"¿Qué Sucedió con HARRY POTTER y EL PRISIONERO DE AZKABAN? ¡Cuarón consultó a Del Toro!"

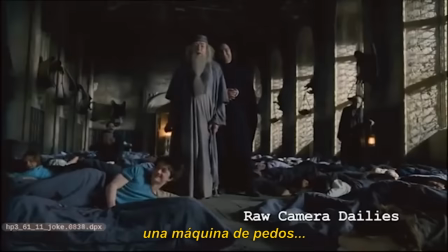They had put a fart machine into my sleeping bag.
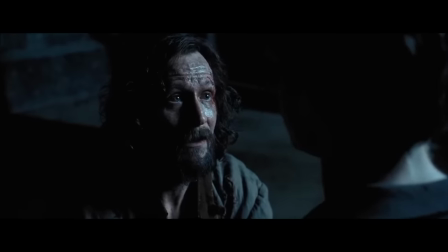Sirius Black sería interpretado por Gary Oldman, quien se unió por el cheque y para lucir cool para sus hijos.
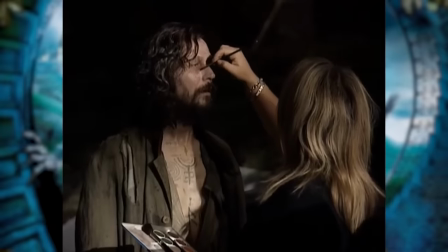Y hablando de cool, los tatuajes de Black fueron diseñados por Cuarón. Timothy Spall conseguiría el papel de Peter Pettigrew.
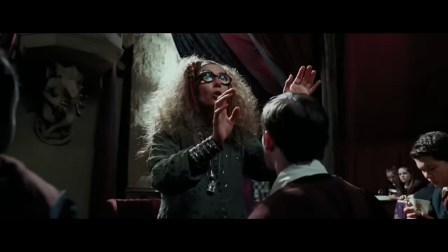Emma Thompson interpretaría a la profesora de adivinación Sybil Trelawney.
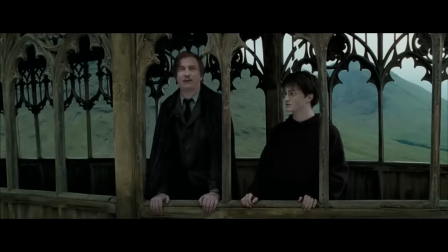Y David Tullis sería Remus Lupin, el nuevo profesor de defensa contra las artes oscuras, quienes fueron reemplazados más veces que los actores de James Bond.
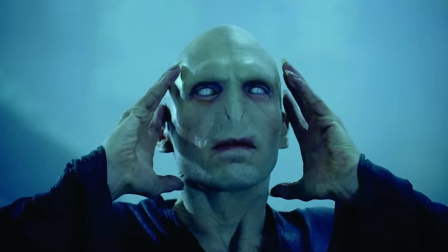En cuanto a quien no debe ser nombrado, bueno, él tampoco debe ser visto,
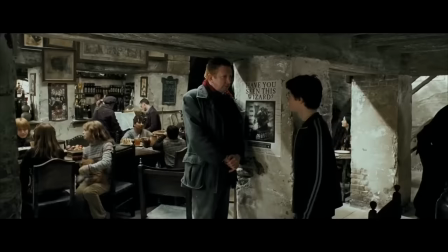ya que esta es la única película de Harry Potter en la que Voldemort no aparece. Otro cambio significativo y beneficioso fue en el cronograma de producción,
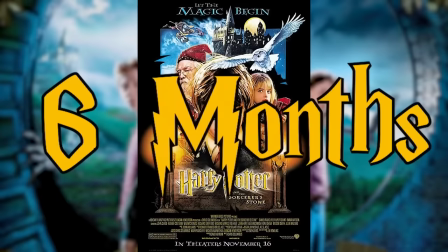con 18 meses permitidos, en comparación con 6 para la Piedra Filosofal y 8 para la Cámara Secreta.
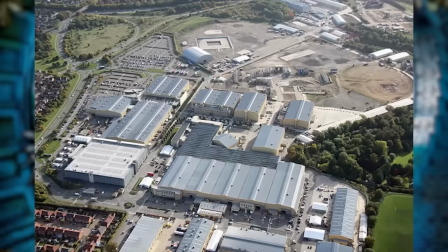La producción comenzó en febrero de 2003, con el elenco y el equipo regresando a sus estudios de cine favoritos en Leavesden.
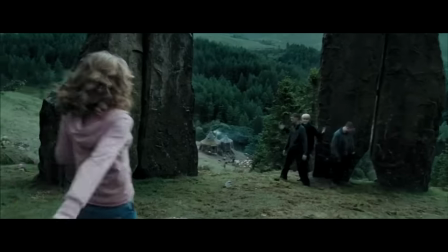Además de hacer un buen uso de locaciones reales en Escocia, con numerosos lugares en las Highlands,
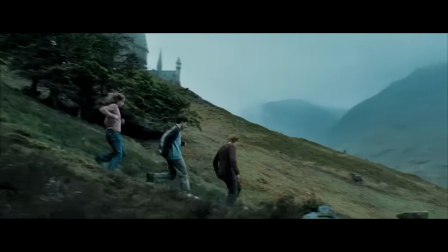lo que añadió al sentimiento más basado en la realidad de El prisionero de Azkaban.
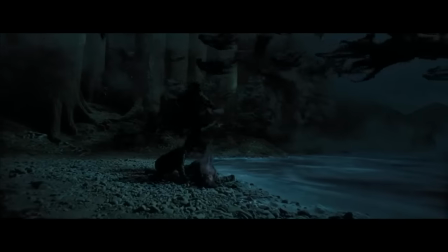Las ubicaciones clave también incluyeron el Bosque Oscuro, construido en los estudios de Shepperton,
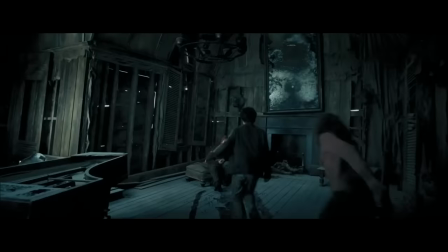la Taberna de las Tres Escobas, el pueblo de Hogsmeade y la Casa de los Gritos, una secuencia que tomó más de un mes para filmar,
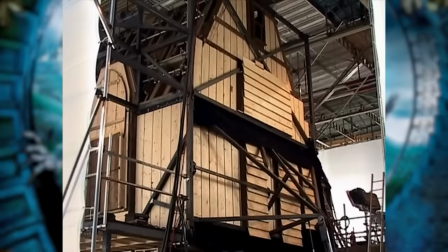según Watson. Esta locación en particular tenía que sentirse viva y se destaca como una de las secuencias mejor ejecutadas de toda la película.
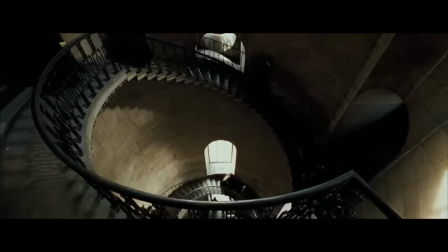Cuarón también quería que Hogwarts en sí se sintiera más como un castillo real que una serie de sets, que era como se veía en las dos películas anteriores.
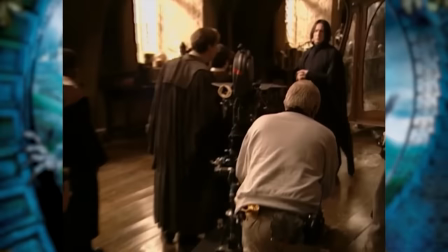Gran parte de esto se logra a través del director de fotografía Michael Cersen,
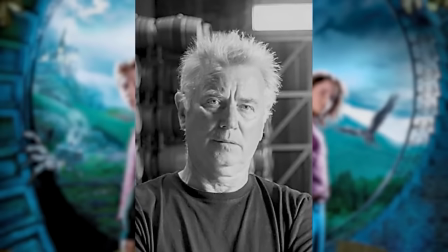un colaborador frecuente de Alan Parker que trabajó en Expreso de Medianoche y Corazón Satánico.
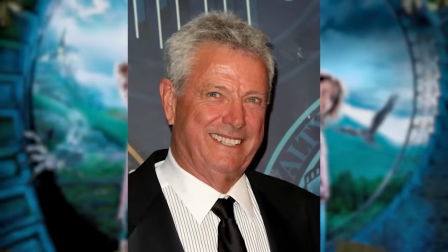Reemplazó a John Seale y Roger Pratt en las funciones.
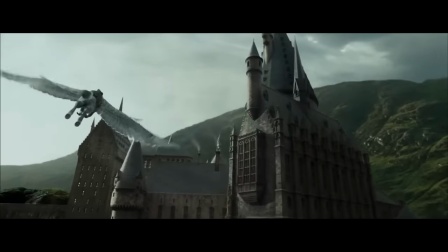Cersen presentaría una película más oscura en general y también filmó con lentes más anchas para hacer que los espectadores experimentemos el alcance y la escala de Hogwarts. El diseñador de producción Stuart Craig también jugó un papel vital en lograr esto.
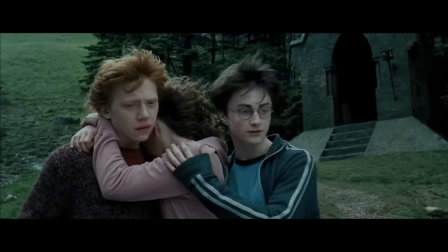Y un cambio notable en el equipo fue el del diseñador de vestuario, esta vez Jenny Temim,
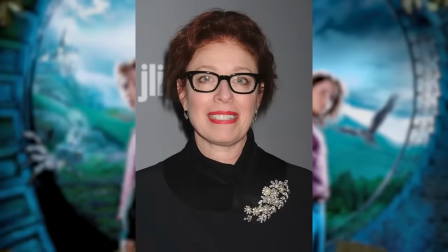intervino reemplazando a Lindy Hemming, quien había reemplazado a Juliana Makovsky en La Piedra Filosofal.
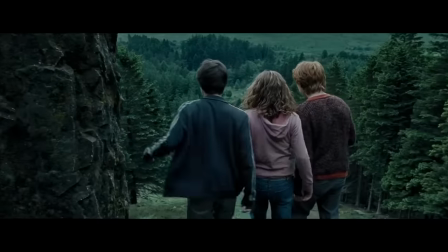Se le encomendó la tarea de crear un guardarropas más maduro, ya que los personajes principales ahora estaban en su adolescencia,
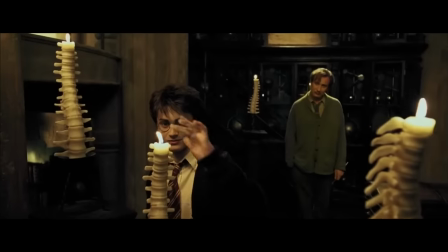algo reflejado en los temas de crecer y descubrirse a uno mismo, lo que proporcionó una especie de columna vertebral para la historia.
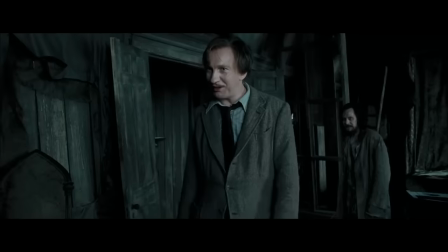En cuanto a los personajes mayores, Lupin recibió un aspecto desaliñado, como un tío que se va de fiesta los fines de semana.
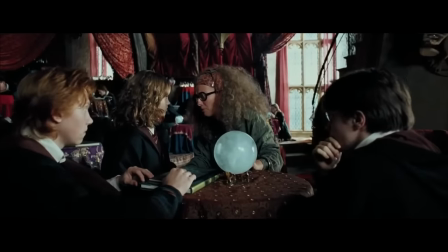¡Como tú! ¡Cállate!
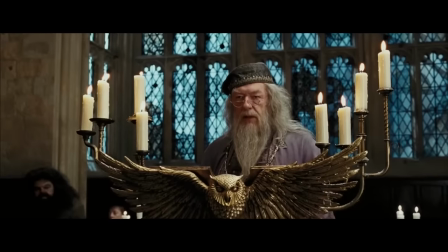Trelawney fue hecha para parecer una persona que no se ha mirado en el espejo por mucho tiempo, y Dumbledore fue transformado en un viejo muy hippie, pero relajado y con mucha clase.
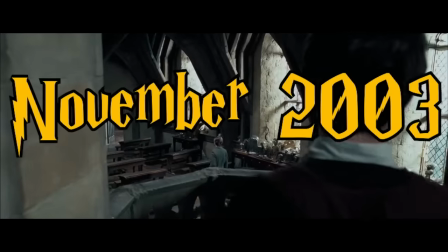La producción de Harry Potter y El prisionero de Azkaban finalizó en noviembre de 2003, pero aún quedaba mucho trabajo por hacer en la postproducción.
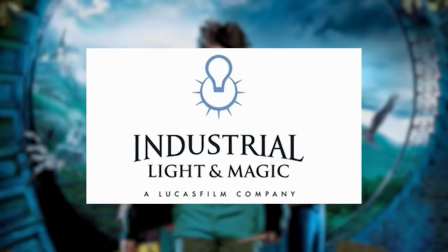Industrial Light and Magic, Framestore,
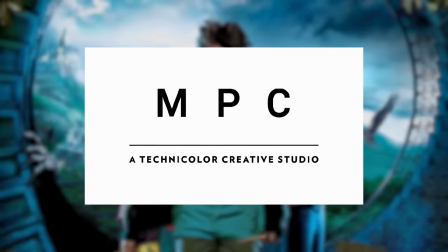CineSight, Double Negative y The Moving Picture Company pusieron todo su empeño para completar más de 750 tomas de efectos visuales,
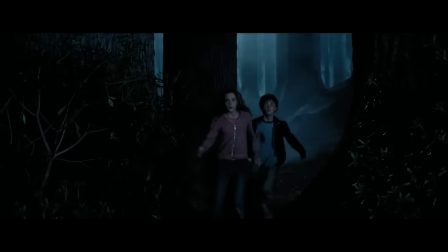algo entre La Piedra Filosofal y La Cámara Secreta.
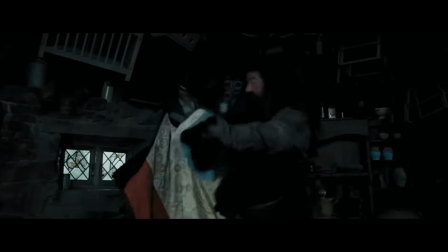No es sorprendente que Cuarón quisiera utilizar más props que las películas anteriores de Potter, pero falló en su mayoría.
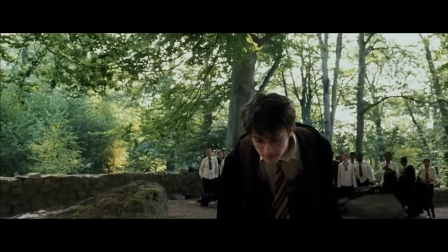Aún así pudo combinar efectos prácticos y visuales para varios personajes.
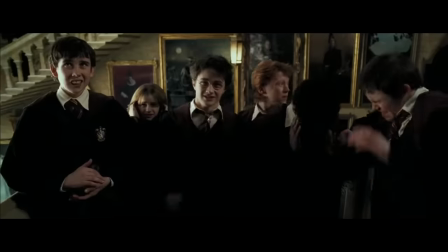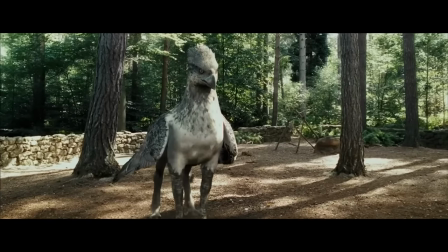Uno de ellos fue el hipogrifo, Buckbeak, traído a la vida como un personaje y no solo como un tonto pájaro caballo,
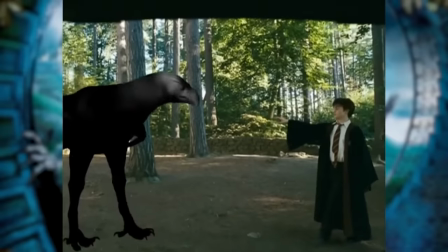a través de un equipo que estudió a caballos y aves reales. A partir de allí, un equipo de 90 personas tardó 15 meses en crear más de 80 tomas.
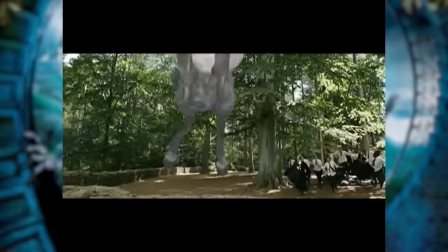También utilizaron algo llamado M-Rig, que permite que los modelos y las animaciones digitales interactúen.
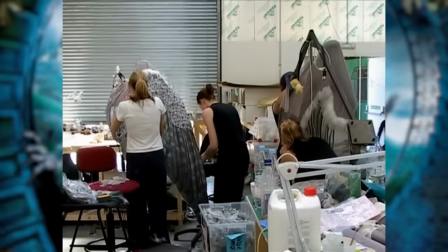Uno de los mayores desafíos para Buckbeak fueron las plumas, que el equipo tuvo que hacer lo más realistas posibles con respecto al movimiento,
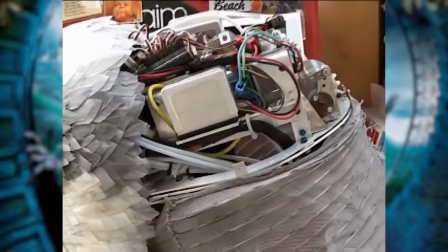ya que Buckbeak se veía a la luz del día y así los defectos serían más fácilmente detectables por los espectadores.
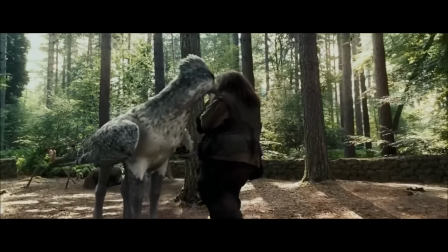Y con los efectos especiales ganando más prominencia en esta era digital, puedes apostar a que los notarían.